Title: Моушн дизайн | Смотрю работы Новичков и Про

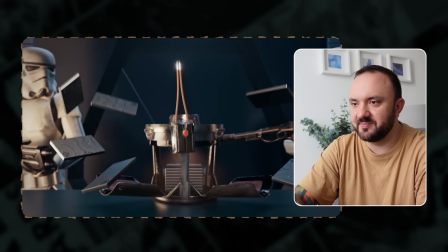3229s
Вот здесь у нас уже грамматическая ошибка. То есть у нас, смотрите, в этом кадре взгляд остается на красной кнопочке.
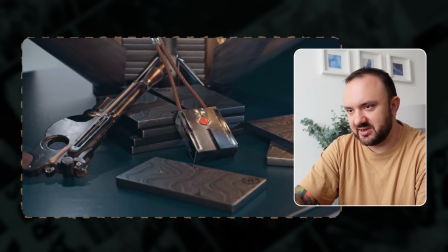3237s
Идем на следующий кадр. А здесь непонятно что.
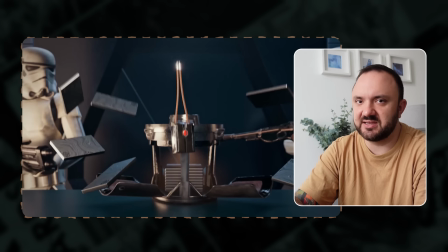3241s
То есть наш взгляд, ну, это взгляд, работа со взглядом зрителя, я иногда ее затрагиваю, иногда нет. Но вот здесь она прям мне шлифанула так по глазу, да. Я вижу, что вот, например, вы не можете поставить этот кадр.
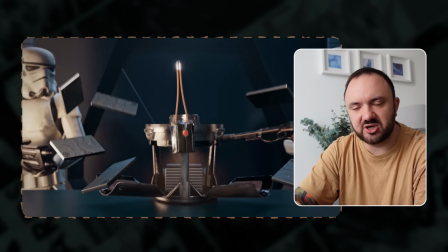3254s
Еще, кстати, я выпускников часто достаю по поводу того, что каждый кадр должен быть таким, как будто ты его сможешь поставить на рабочий стол. Вот здесь непонятно, что в центре. Ты не понимаешь, что это. Это что, телефоны, это... Даже если не обращать внимания на эти объекты, вот эти ребята по бокам, они подсвечены.
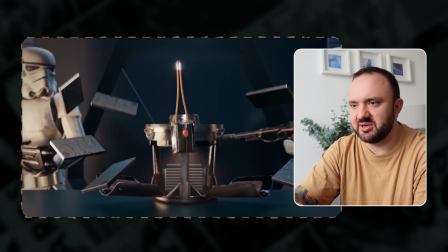3273s
А в центре все в темноте. И первую секунду ты не понимаешь, куда смотреть. Твой взгляд вроде бы остался в центре, но тут некуда смотреть. То есть из-за того, что взгляд остался в центре, снизу вылетает объект в центр, ты начинаешь вести взгляд вниз.
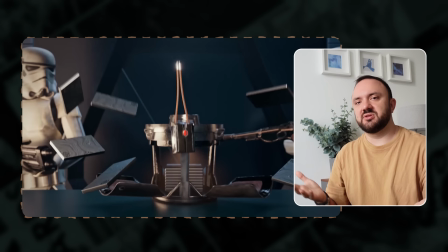3288s
То есть, вот понимаете, взгляд, он... взгляд нужно вот как младенца, вот так вот аккуратно переносить.
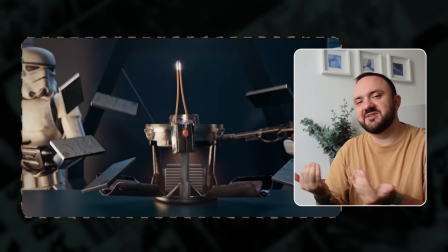3294s
Вы его должны качать вот так вот, взгляд зрителя, как младенца просто.
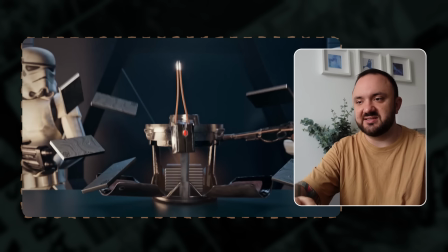3299s
А тут, типа, взгляд опускается вниз, потому что он видит летящий объект.
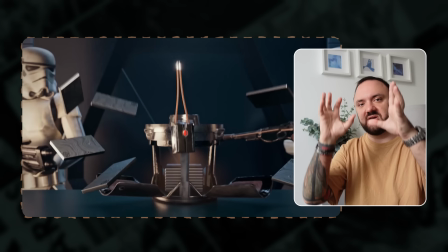3304s
Но этот объект снова возвращает этот взгляд вверх. Посмотрите. Давайте.
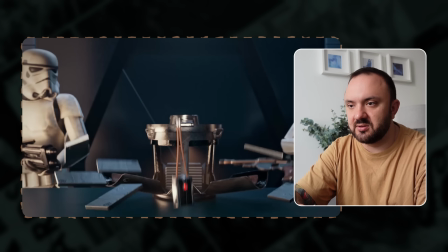3310s
Видели? То есть вот этот переход. То есть мы как бы пытаемся вниз повести взгляд, чтобы посмотреть, что это там летит.
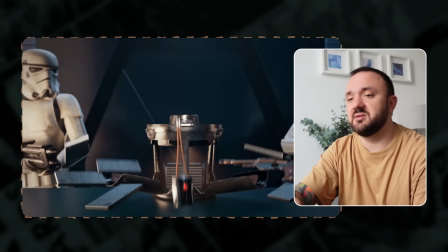3318s
А оно обратно или вылетает в центр, и тут получается такой неприятный момент. И что для этого нужно было сделать? Давайте так, чтобы вы понимали, о чем речь. Здесь нужно было расположить какой-то светлый объект, который читается.
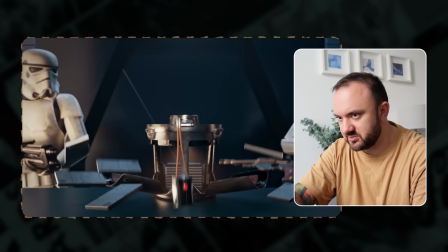3334s
Вот сейчас ты смотришь, ты не понимаешь, что это. Ну, на первый взгляд вообще непонятно. То есть нам можно было расположить робота, например, да, сделать на нем фокус.
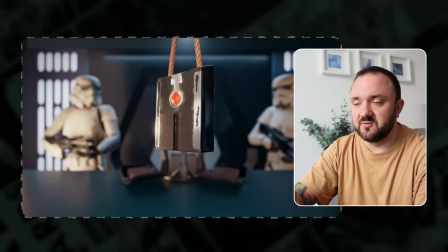3344s
И когда вылетает этот объект, фокус, ну, робот на фоне уходит в расфокус, а фокус начинает сосредотачиваться на вот этом объекте, который появился.
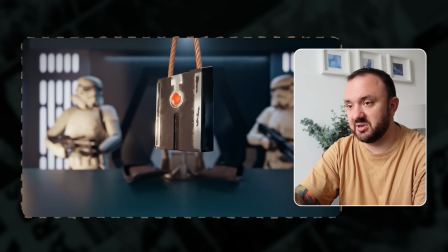3355s
Вот. Вот. Примерно сейчас так уже есть, но так должно было быть раньше.
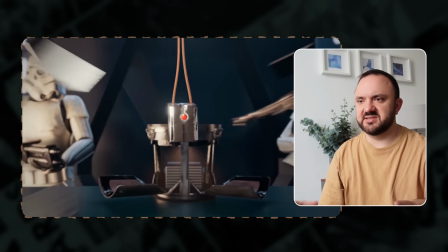3360s
Много вот этих вжухов. То есть здесь атмосфера, она такая величественная.
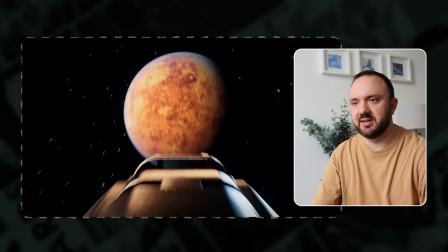3366s
Вот эти вот вжухи такие на фоне, да? Они вообще не звучат, они не в тему здесь.
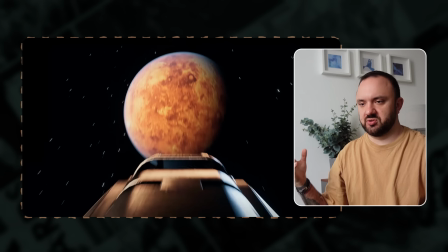3371s
Здесь такая атмосфера величия, такого что-то происходящего, меняющего историю. Действительно громоздкие корабли, сильные воины, и вот это вот шух-шух, оно не смотрится.
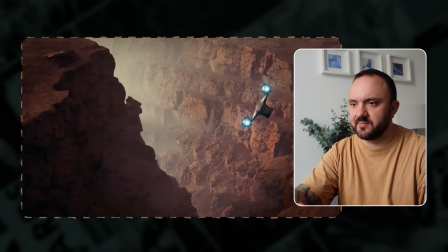3382s
Здесь вот, вот дальше, дальше. Вот этот хороший кадр, он отличный.
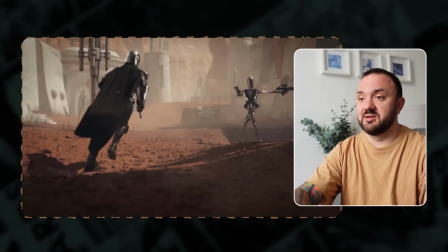3389s
Вот этот супер крутой кадр, он просто нереальный. Он просто очень круто вписывается и в музыку, и в атмосферу. Его можно на рабочий стол поставить, что самое главное.
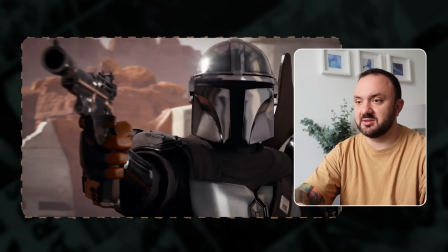3404s
Вот здесь было очень круто. То есть, если начинать с пятой секунды, дальше вот мне нравится.
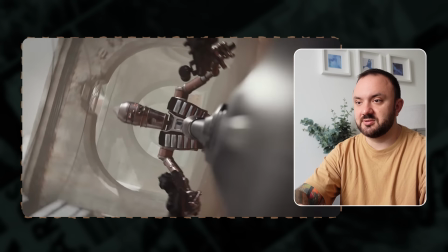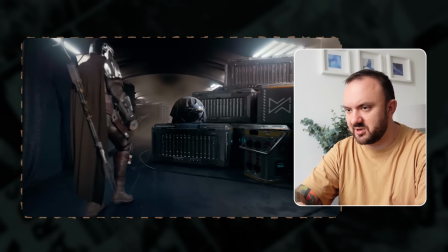3420s
Вот здесь была какая-то задержка у камеры. Давайте посмотрим внимательно. Какой-то такой...
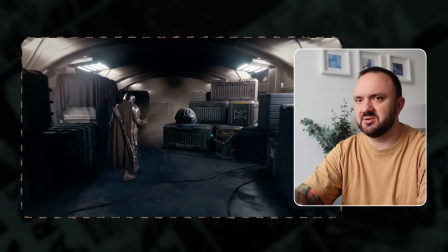3427s
неприятно. Это некрасиво. Так делать нельзя. С камерой нужно тоже аккуратно обращаться.
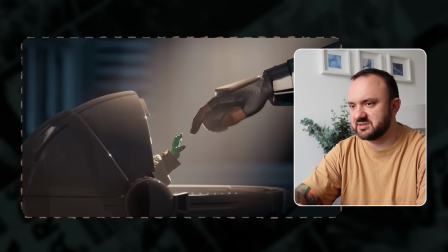3435s
Вот здесь мне тоже не понравилось в конце движения, когда он прикоснулся и такой...
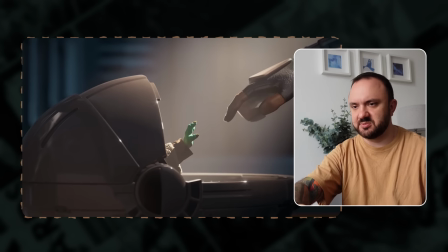3441s
Посмотрите.
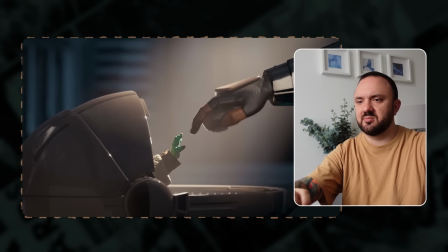3445s
Аккуратно прикоснись. Зачем куда-то брать палец? Но в целом работа все равно крутая.
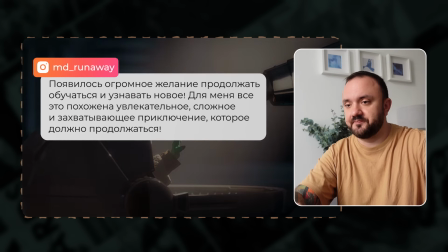3451s
Парень ничего не знал о 3D-графике и сделал такой ролик. Появилось огромное желание продолжать обучаться и узнавать новое.
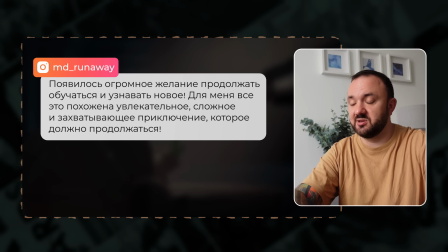3457s
Для меня все это похоже на увлекательно сложное и захватывающее приключение. Ой, ребята, вы даже не представляете, что вас ждет потом. Мне кажется, что мозг в этот момент насыщается приятными эмоциями, приятными ощущениями, предвкушениями, когда ты что-то ждешь, такой, сейчас столько всего узнаю. Я думаю, это очень круто.